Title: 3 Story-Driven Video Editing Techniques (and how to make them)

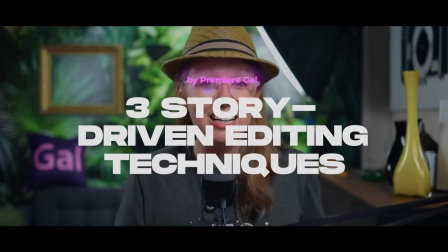0s
Today, you'll learn three story driven editing techniques used by some of the greatest film editors. If you're ready, let's jump on in. So before we start, the editing techniques that you're going to learn in this video are less about creating a cool effect for the sake of creating a cool effect,
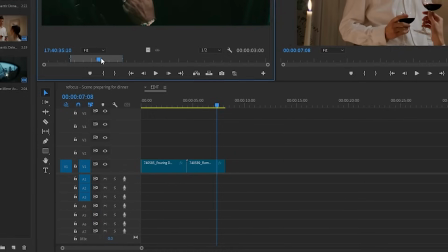18s
but more about how you can use the technique to shape your story and capture your audience. Now, you may not be able to perfect the timing right off the bat,
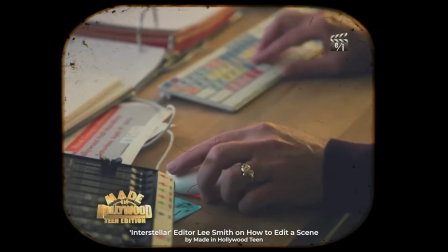28s
and that's okay Oscar winning editors go through many many many many iterations before it gets to that final edit so after this video you'll learn about what goes into making each editing technique great and then you'll start to notice
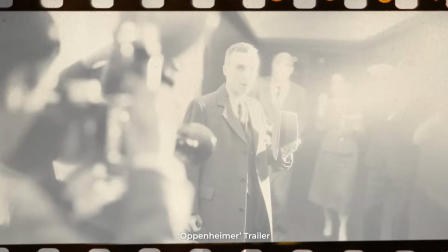46s
and absorb how the pros use it in popular films TV shows and even YouTube videos and then eventually you're going to start applying it to your own work as well. So enough with the rambling here. Let's get into the first editing technique,
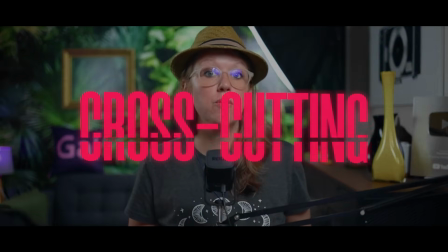61s
cross-cutting cross-cutting basically means cutting back and forth between two different sequences or scenes at the same time,
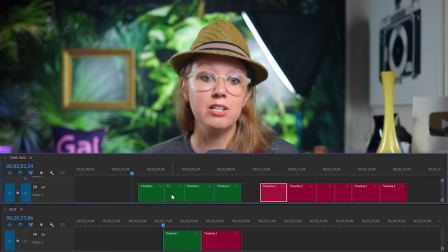68s
or the editor can cut together two different scenes to make it look like they're happening at the same time, only to reveal at the end that they were actually completely different time periods. So there's a lot of fun you can have with cross-cutting. A popular use of cross-cutting would be something like a phone call scene.
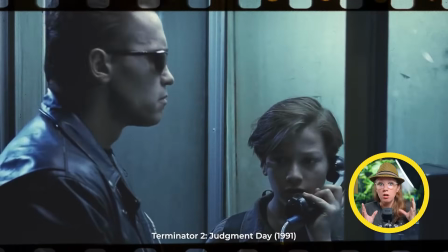87s
Cutting back and forth between the two perspectives could be referred to as cross-cutting. But cutting back and forth between different scenes isn't anything special, but you can use the technique to build up tension.
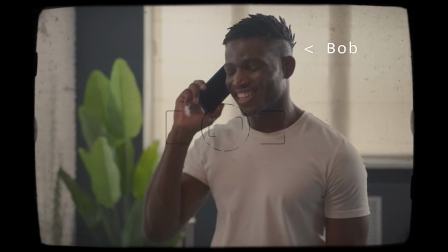100s
For example, instead of a normal phone call between Bob and his wife Sarah on a Sunday afternoon,
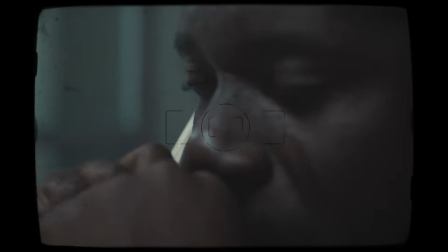106s
we can put Bob in a very dire situation that Sarah doesn't know about.
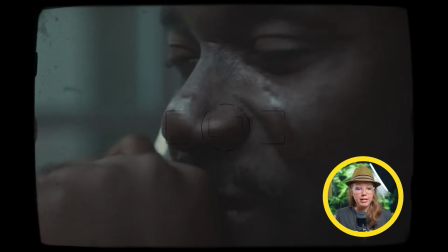111s
So the conversation could sound totally normal, but every time you cross cut to Bob's perspective,
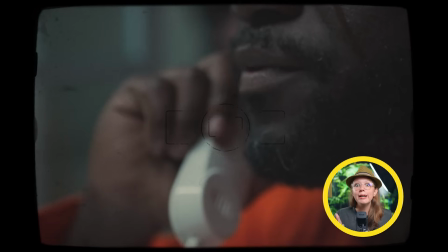117s
the contrast of their lives make the phone call more engaging and hook the viewer into the story.
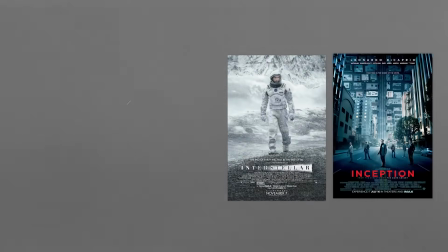125s
Christopher Nolan's film editors are masters at cross cutting. If you watch any of his films, you will see that the cross cutting just keeps getting better and better.
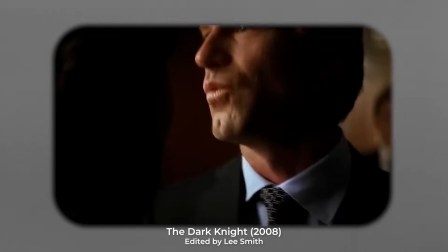134s
As a writer, he's great at establishing multiple situations happening at the same time while amping up
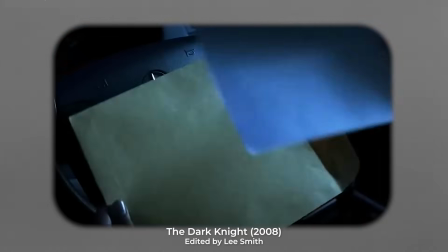141s
the tension of each situation each time the movie cuts to it.
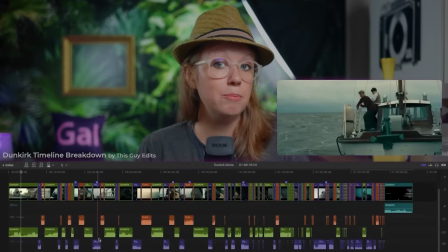146s
For example, how about Dunkirk, where the film is constantly cross-cutting between three different timelines that eventually meet up at the end? Or Tenet, a movie that plays with the idea of going back in time and literally the editing has the characters walking backwards.
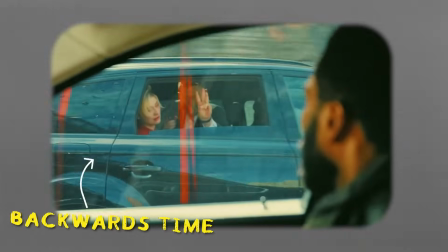162s
So in Tenet, the cross-cutting between time going forward and backwards kind of makes it a little bit confusing,
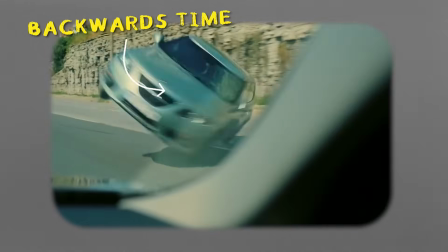169s
but it's really satisfying to the viewer once you understand what's going on. So enough explaining, let's actually do it.
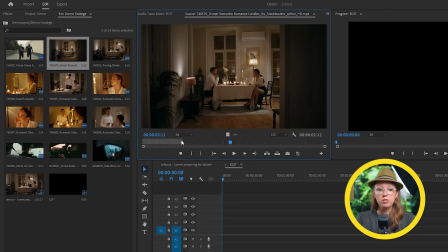176s
So jumping into Premiere Pro here, I've imported some stock footage for our mock-up scene.
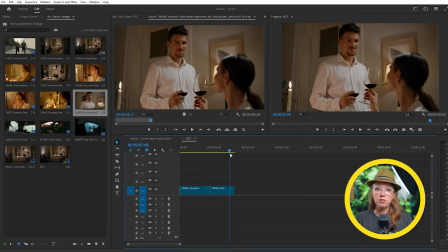182s
So the idea here is to cut between a peaceful dinner party where our suspect, the guy,
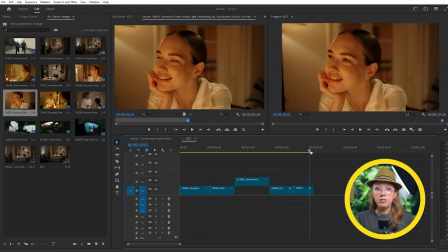187s
is having dinner to then cutting to the police being notified of the suspect's location and for them to,
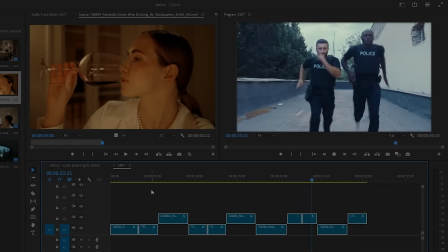196s
of course, engage pursuit of the suspect. So doing this does two things.
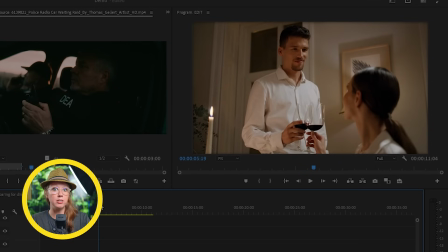200s
It makes us, the viewer, know information that the people in the film at the dinner party scene do not know, which is a way of capturing your audience attention.
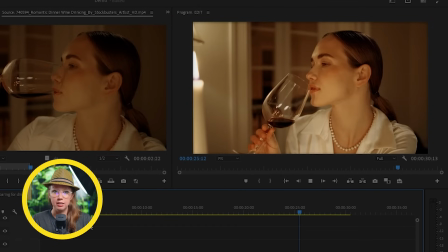208s
And then it also makes us nervous for the safety of the woman in the dinner party scene. So I have all the footage laid out in the timeline here.
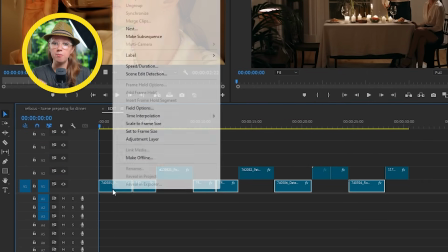215s
And a quick tip here is to label the clips from the different sequences, different colors.
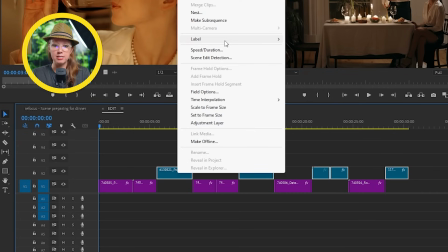219s
For example, I use purple for all the dinner party scenes and orange for the police scenes.
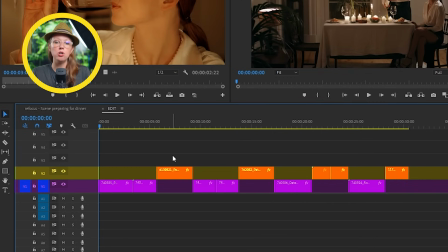224s
And I even put them on different video tracks here to make it easy to know which clip correlates with which scene. We can create tension and contrast first with sound effects.
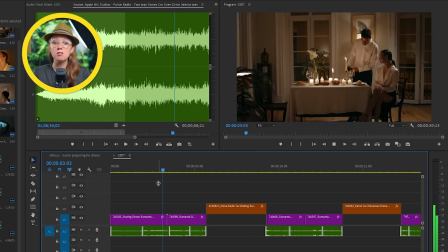235s
So for all the dinner scenes here, I'll make sure it feels peaceful with some fire crackling sounds,
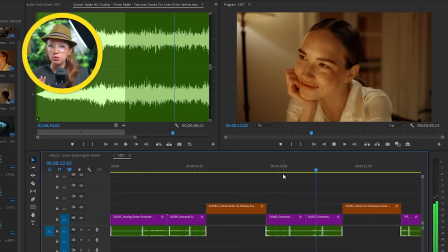243s
some general table dinner sounds,
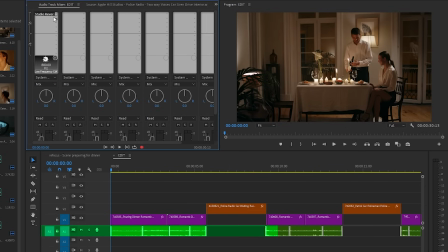246s
and I'll add some reverb effects to this whole audio track here to make it sound like it fits the location better.
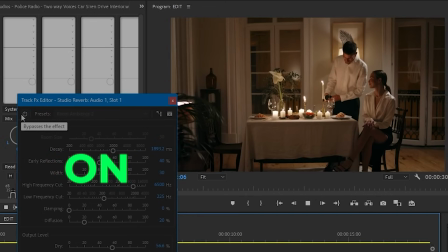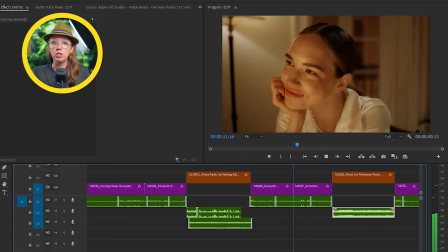261s
And for the police shots, I want to create more contrast to this.
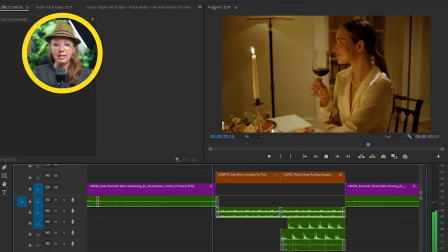265s
So I'm going to be adding louder ambient sounds, police sirens, and just overall a more intense vibe.
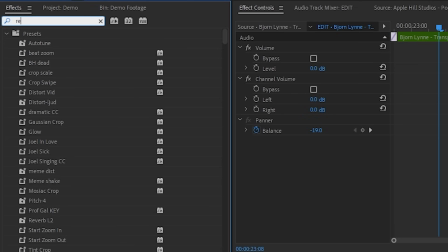274s
I also added reverb to the siren sound here to make it feel like it was farther away.
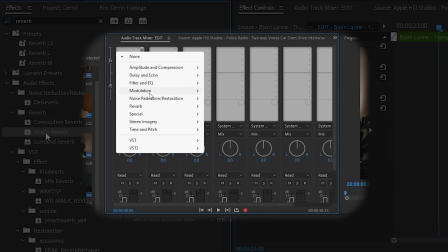279s
But instead of adding reverb to the audio track itself, like I did with the dinner sounds,
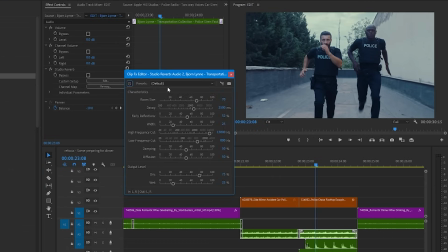285s
I'm going to add it to the sound effects clip itself, because I want the cut from the police scene here to the dinner scene to feel more abrupt to fit the intense vibe of the sequence. And by the way, if you want more details on how to use reverb to help sound effects fit your scene, you can watch this video later on. So to help transform our narrative to create this tension, we need to add some music. And to make this even more challenging, I'm going to show you how you can use two different songs at the same time.
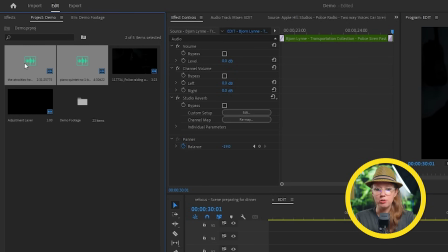322s
So I've licensed these two tracks from Musicbed.
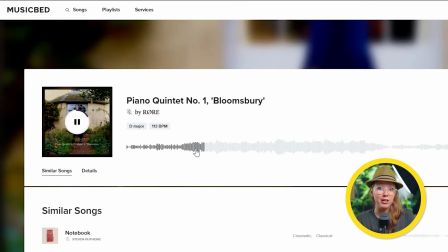325s
So the first one, Piano Quintet number one and Bloomsbury by Herrera will play on the dinner scenes.
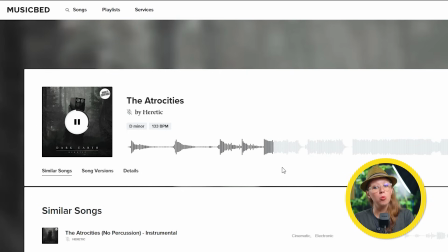334s
And the second track here, the Atrocities by Heretic will be playing throughout the whole scene to set the scene.
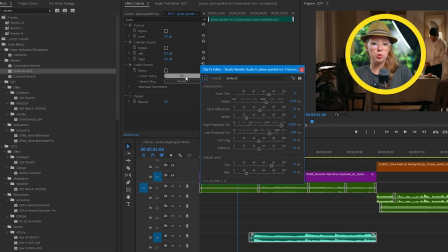342s
So for the first tracks, I'm going to be adding a reverb to all of them here using the room preset.
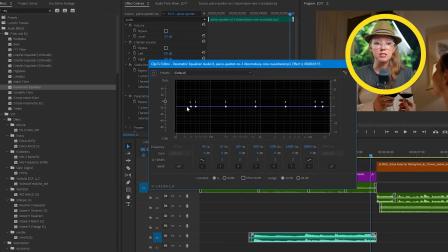347s
Then let's add the parametric equalizer effect with its old radio preset. And then finally, I'm going to pan all of them to the right. So all these effects are going to make it sound like the song is coming from a speaker off the frame.
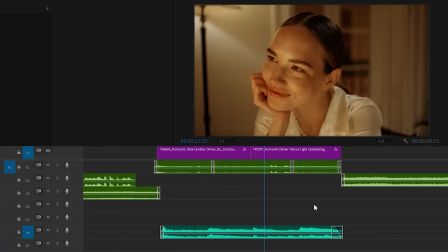And this song will help create kind of a peaceful mood to all of the dinner scene, which will then provide a great contrast with the feeling of our next track.
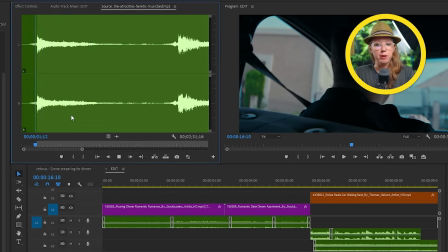376s
So towards the beginning of this sequence, I'll add in parts of the second song that are more spaced out.
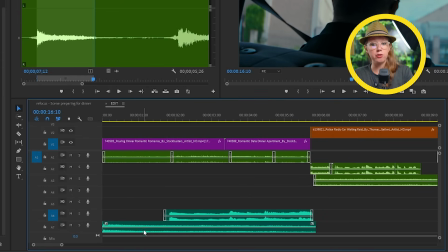383s
This is going to leave room for the first song to shine through while also making you feel like something's wrong.
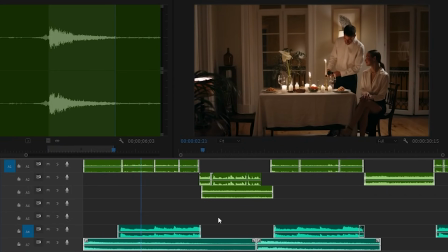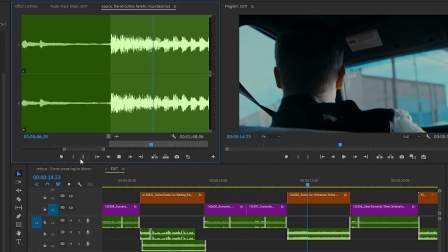397s
So towards the end, I'm going to use a more intense part of this song, but when we cut back here to the dinner scene,
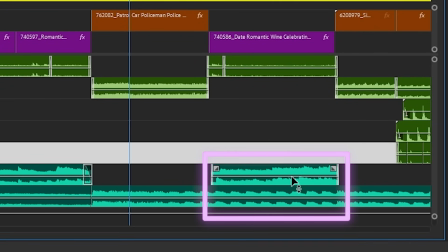404s
it gets a little messy with two tracks playing at the same time.
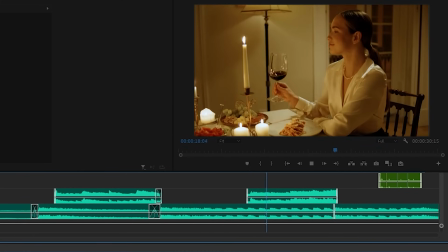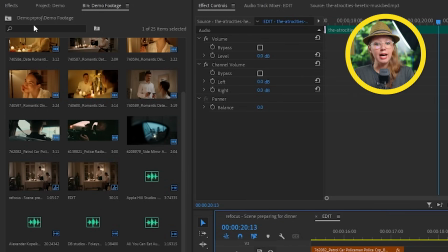414s
so to fix this i'm going to add the parametric equalizer effect to
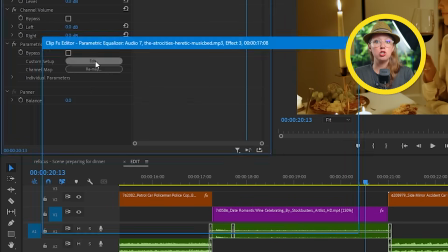420s
our second track and in the settings let's turn on lp and let's move it to
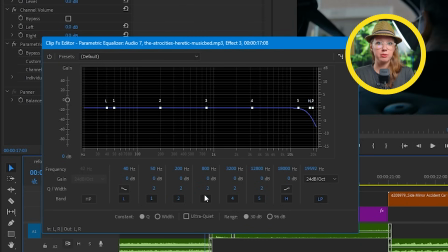425s
the left to cut out the high frequencies do this until you can hear the
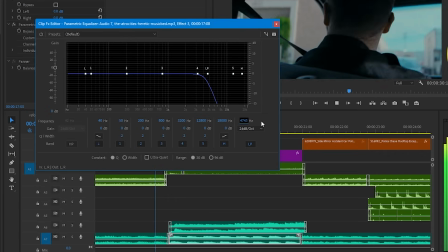430s
piano from the first track better while also keeping the energy
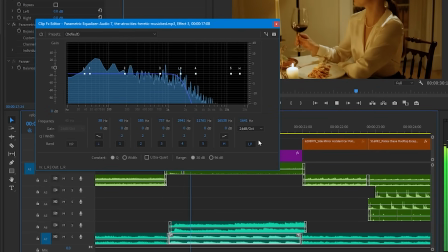436s
from the low frequencies so after all that work let's see the final result
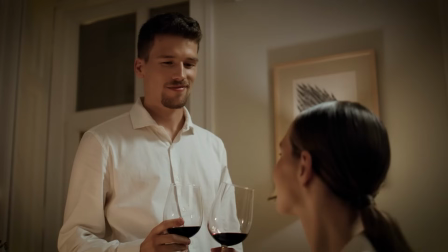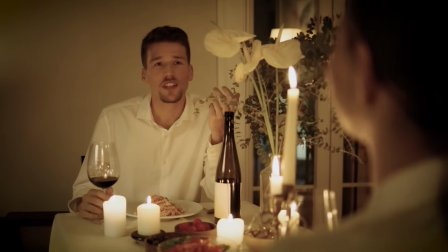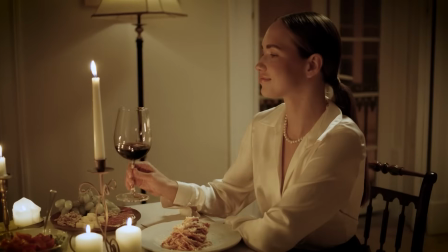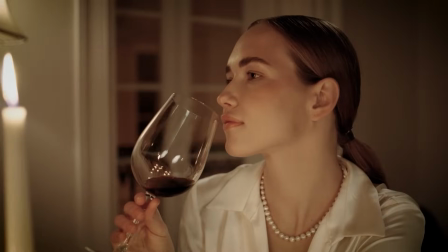So as you can hear, adding those two songs really helped create that tension that we wanted in the cross-cut edit.